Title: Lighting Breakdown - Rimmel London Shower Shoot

Today, we're going to break down this shower scene just here.
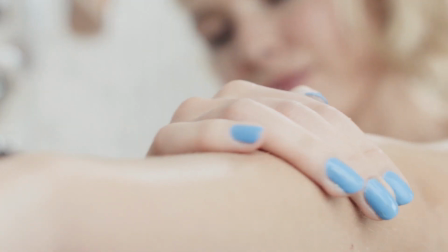As you can imagine, filming in a shower yields its own unique challenges. For a start, we have to find a shower big enough to fit me, cameras, model, lighting, and make sure that none of the stuff which isn't meant to be in shot is in shot or in any of the reflections in the room. You've also got to make sure that everything's safe, so that means making sure that the water and the electricity are not going to mix in any way, shape or form, and that you're going to be able to move around enough to actually get all of the different angles, all of the different shots that you need to get. For this particular shoot, we were working with Rimmel to produce an advert for their new Sun Shimmer range, and that meant that we had to show a lot of product being applied by our lovely model just here, and we had to be able to get all of those shots quick enough that she wasn't going to shrivel up like a prune or run out of hot water.
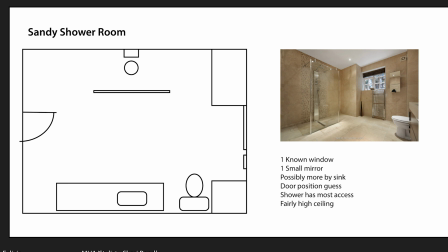[1:13]
Because of all these challenges, we worked heavily to find a location which would be big enough and scouted various location sites. Eventually we found somewhere that seemed like it would have a large enough shower to achieve this. Because we had to work quickly, I didn't want to have to relight, I didn't want to have any issues with hot spots or hard lights creating nasty shadows,
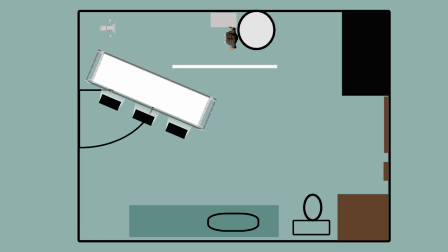[1:33]
so we went with a huge diffusion frame and 3 Keener flows behind that. So we got immediately a really nice soft light. Because we're using the Keener flows through diffusion, we're not having to bounce in a book light.
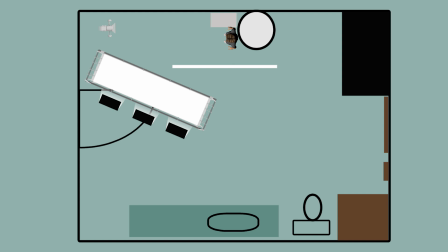[1:46]
It's basically soft enough with the Keener flows. Adding the diffusion just milks that all out so that they're all one nice source. From there, I had another Keener flow bouncing up into the ceiling to create a little bit of room ambience in the background.
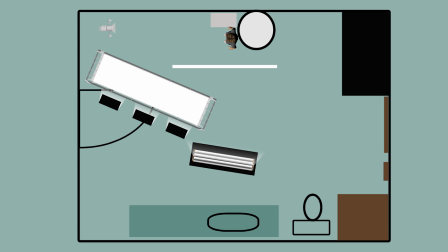[2:01]
And finally, the final touch just here was to add in a dado light bouncing up onto, we had a C-stand holding a
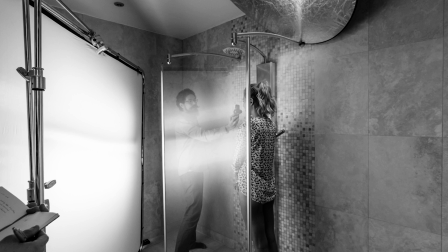[2:09]
silver bounce just out of shot over the shower, just to create a rim light over her as she was standing in place,
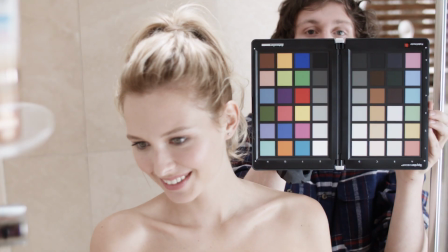[2:17]
give a little bit of life to the water and help to bring the product out when she's applying it.
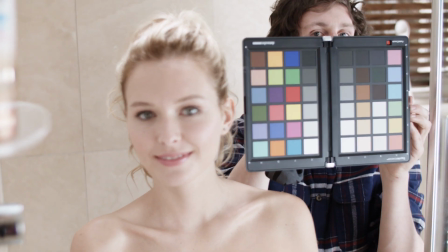[2:23]
So that's really 3 lighting strokes that we got. Big diffusion frame, dado light bouncing up into the ceiling, and then the final Keener flow just adding a bit of general ambience to the room.
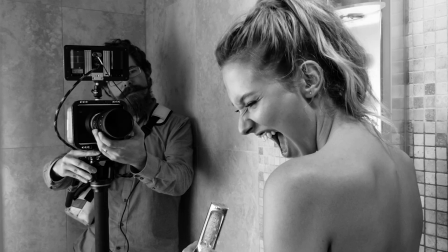[2:34]
Filming wise, I was set up, had a monopod for this, and that allowed me to move around, stay tucked up really tight in the edge of the shower, and move very quickly from high to low angle shots. It would have been difficult on an easy rig to move without banging into the model, because you've always got the tip of the easy rig just leaning over the top, so that would have been a constant risk. And the monopod creates a very stable platform. It's a little bit unwieldy in some respects when you've got a big camera on it, but it worked really well in this case.
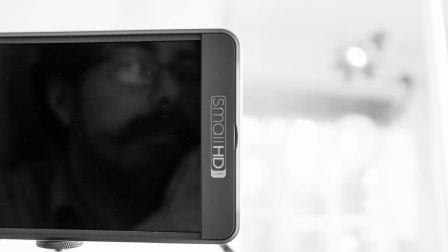[3:03]
Ran wireless out, and we had a client preview monitor outside of the shower, so we didn't have to have any extra people in there that we didn't need. From there, we set about getting all of our different shots and finally moved on to the towel drying shot. For this, we set things up a little bit differently, threw an LED light up outside of the second floor window we were in, just to push a little bit through and make it seem like there's a bit of sunlight coming in. We moved through into the bedroom where she's getting ready.
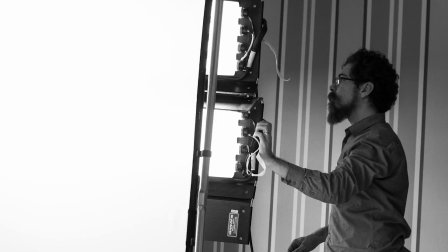[3:28]
Again, this was a big set of Keener flows pushing through diffusion, and then another couple of Keener flows bouncing into the ceiling.
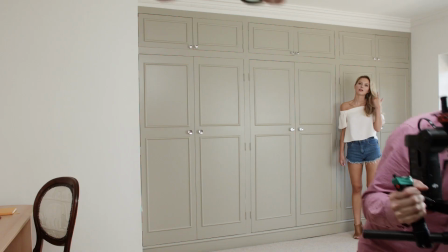[3:35]
We had the windows giving a little bit of natural ambience,
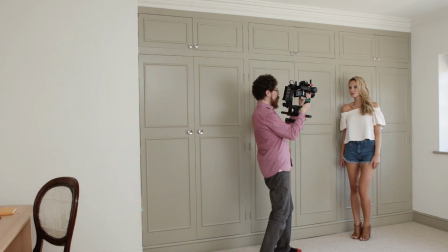[3:39]
and then we just shot several takes with her clothes changing each time as she moves through the scene.
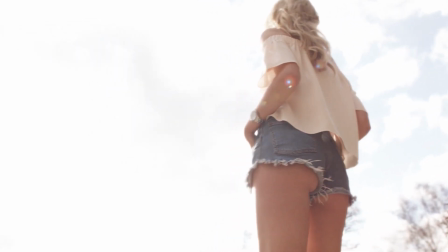[3:46]
The final shots are all on the pocket cinema camera, and those are just basically lifestyle filler.
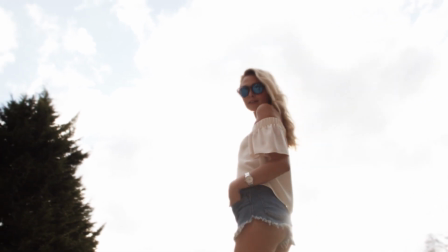[3:54]
A bit of sunlight in the background. We didn't really bounce anything, we just worked in post on that.
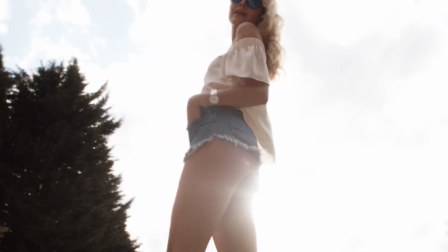[3:59]
And that gives us our final sunny scenes after she steps outside.